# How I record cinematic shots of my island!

Hey, how's it going, everybody? I'm Ryan. This is Kix, and welcome back to the channel. Today, I wanted to do something a little bit different. I kind of wanted to do, I guess, kind of a behind-the-scenes video, if you will. So over the last few videos I've posted on my channel,
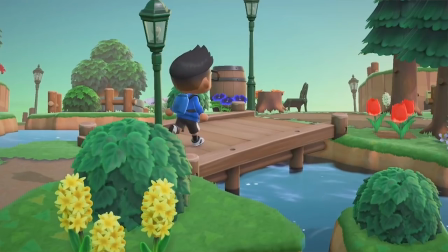I've been recording these cinematic-style shots of my island as a fun way to kind of introduce the video, whatever video it is that I'm making at the time. I was heavily inspired by vloggers like Casey Neistat, Casey being one of my favorite YouTubers of all time,
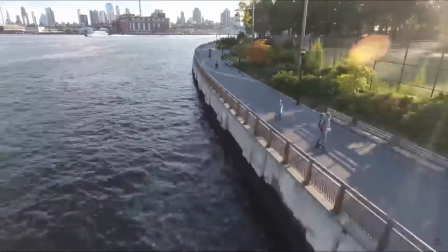and he does cinematic shots of like New York City or wherever it is that he is at the time for his videos, and I wondered always, is there any way possible to bring that style into Animal Crossing New Horizons? And thus my intro style was, I guess, created. Since I started recording those intros, a lot of you have been leaving a lot of positive comments, hi Stitches, about how much you really like the intro, and some of you have even asked me how it is that I record these intros, kind of what goes into the thought process of recording them. And so today I figured I'd take you, like I said, behind the scenes a little bit and kind of show you how I decide what shots to get and the thought process that goes into it.
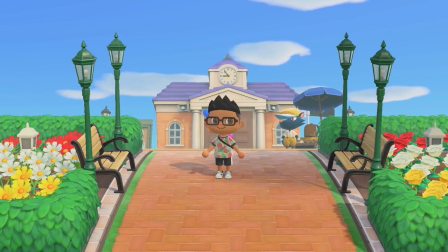So this shot right here is actually pretty good. You have this nice symmetry with the resident services building being dead in the center,
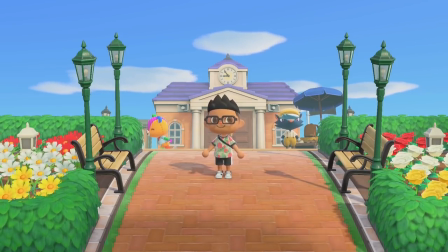with the lampposts on the side and the benches, and you can also see Kix and Stitches even still running around in the background there.
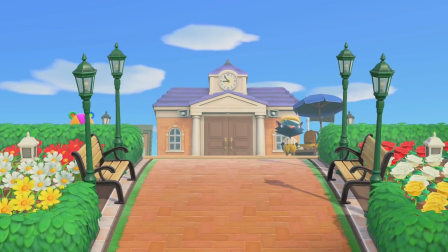So what I'm going to do is I'm going to just go ahead and move my character out of the way here, and I'm going to record this scene for about maybe 30 seconds,
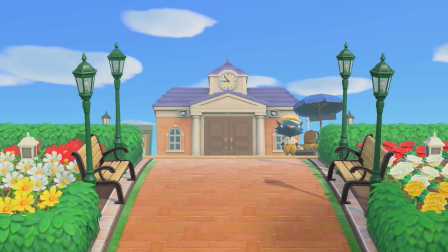and then in post-production I'll simply make this scene down into like a 5-second shot of the best part of it,
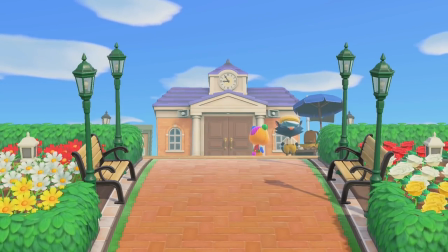something probably like that, and that would be shot number 1.
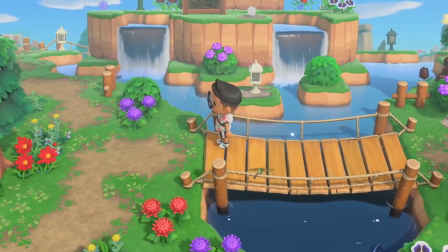So what I try to do when I run around the island is I try to find different locations that have enough going on either in the foreground or the background to be, I would say,
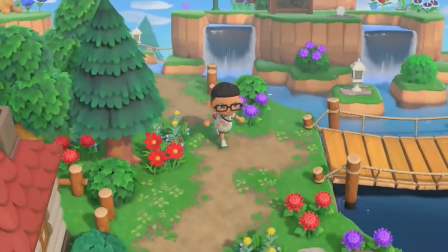pretty visually appealing. And another thing I try to do is I try not to recycle too many shots.
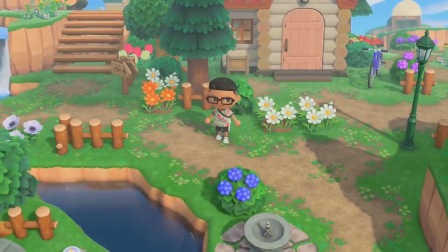I know that I can probably recycle them later on once the season changes into things like fall and winter.
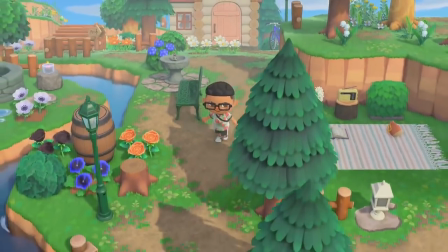But for now, I try not to take the same shot more than once.
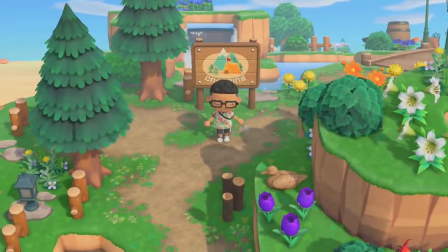I know that I've already only done a few of these intros, but you'd be surprised how difficult that might be.
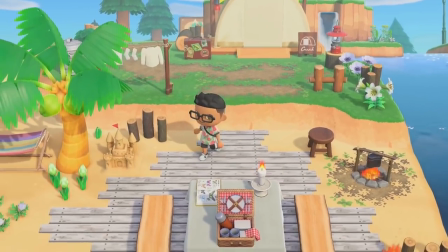So we have a pretty good opportunity to take a shot of the campsite when it's actually got someone visiting.
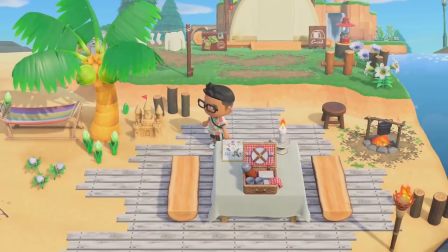I have taken a shot of this little picnic table before,
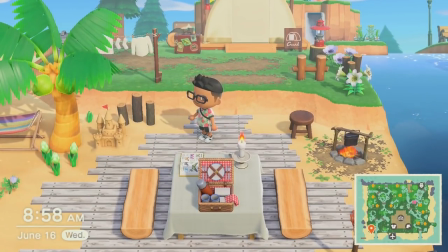but I want to show you guys the difference between what I feel is a good shot versus what I feel is a better shot.
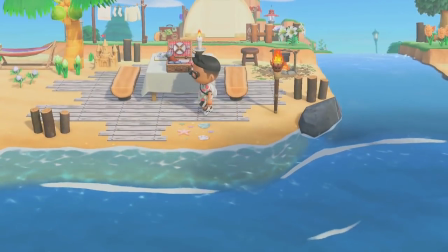So if I wanted to highlight the campsite and this picnic table, you could simply place your character here,
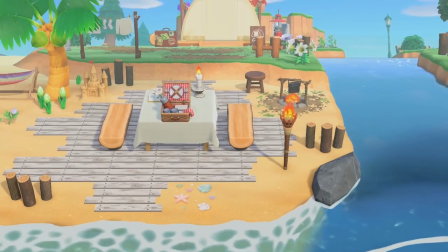remove the HUD, and then walk out of frame, and then you can kind of position the camera any which way you want to.
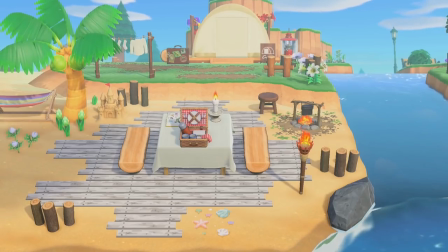But the thing with this shot that I don't really like is that everything seems way too far away,
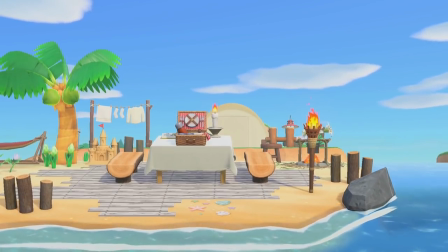and even from down here as well, even though you place the picnic table more in the foreground,
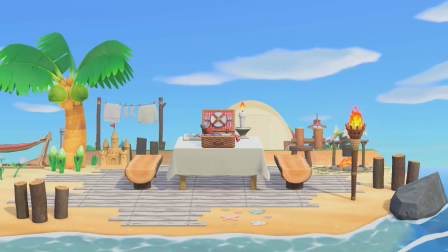it means that the tent in the background takes up not too much room, and it is kind of like an afterthought.
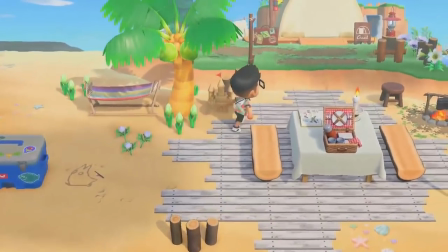So for me, what a better shot would be to stand up here instead,
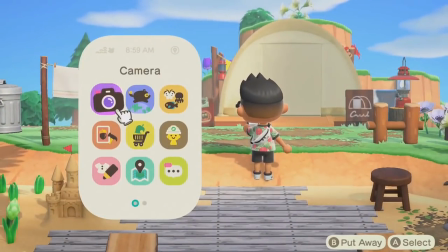get a little bit closer to the campsite, because everything is all relative based on where your character is standing.
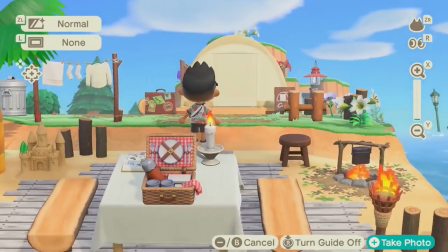So you'll now notice that if I go here and I bring the camera down instead, now suddenly the camp is a little bit bigger.
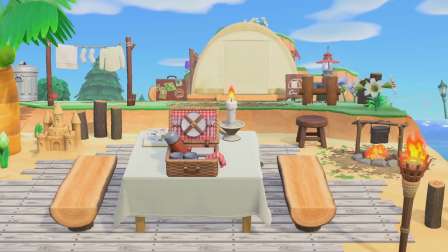It's definitely more of a figure than it was before,
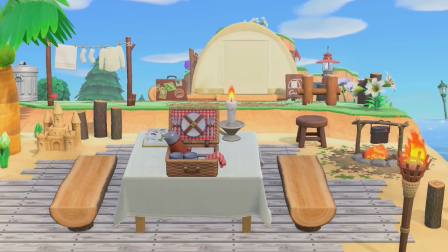and the picnic table is still in the foreground, but you definitely have a separation between foreground and background.
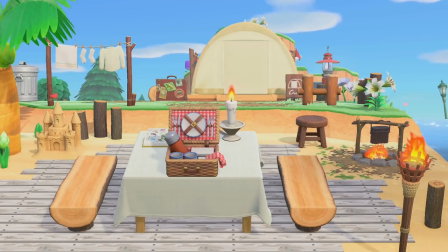And this shot in general is going to be much better in post-production once I do a nice little zoom out or zoom in, depending on which one I choose. And so I'm gonna once again record this shot for a few seconds. Even just what I'm doing right now is good enough, and then you'll see it when it's done.
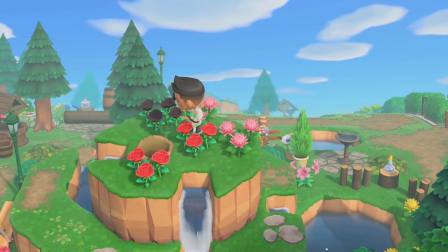So now we are up here, and I'm going to be taking kind of a different shot. But first thing that I want to do is I definitely want to get rid of some of these flowers that are up here,
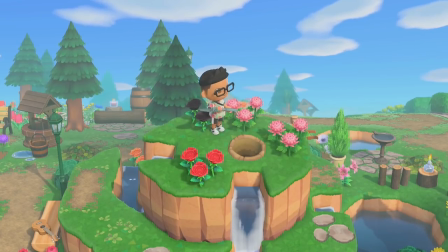not only for just landscaping purposes, but also because I feel like they kind of ruin the shot,
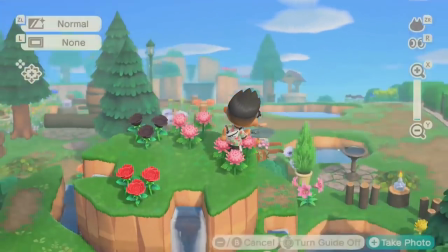because this is also where my character is going to be sitting. So what I'm going to do is, while standing up here, I'm going to get kind of a shot like this, kind of like I'm looking out.
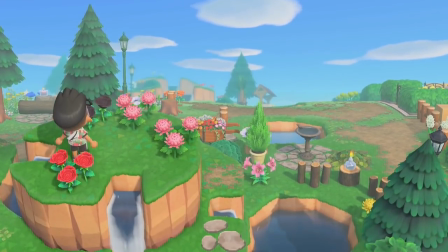Oops, I forgot to put my shovel away. So there you go. So we have this nice little shot right here, which could be, I guess, a little bit better if there was more things going on in the background, but that's totally fine.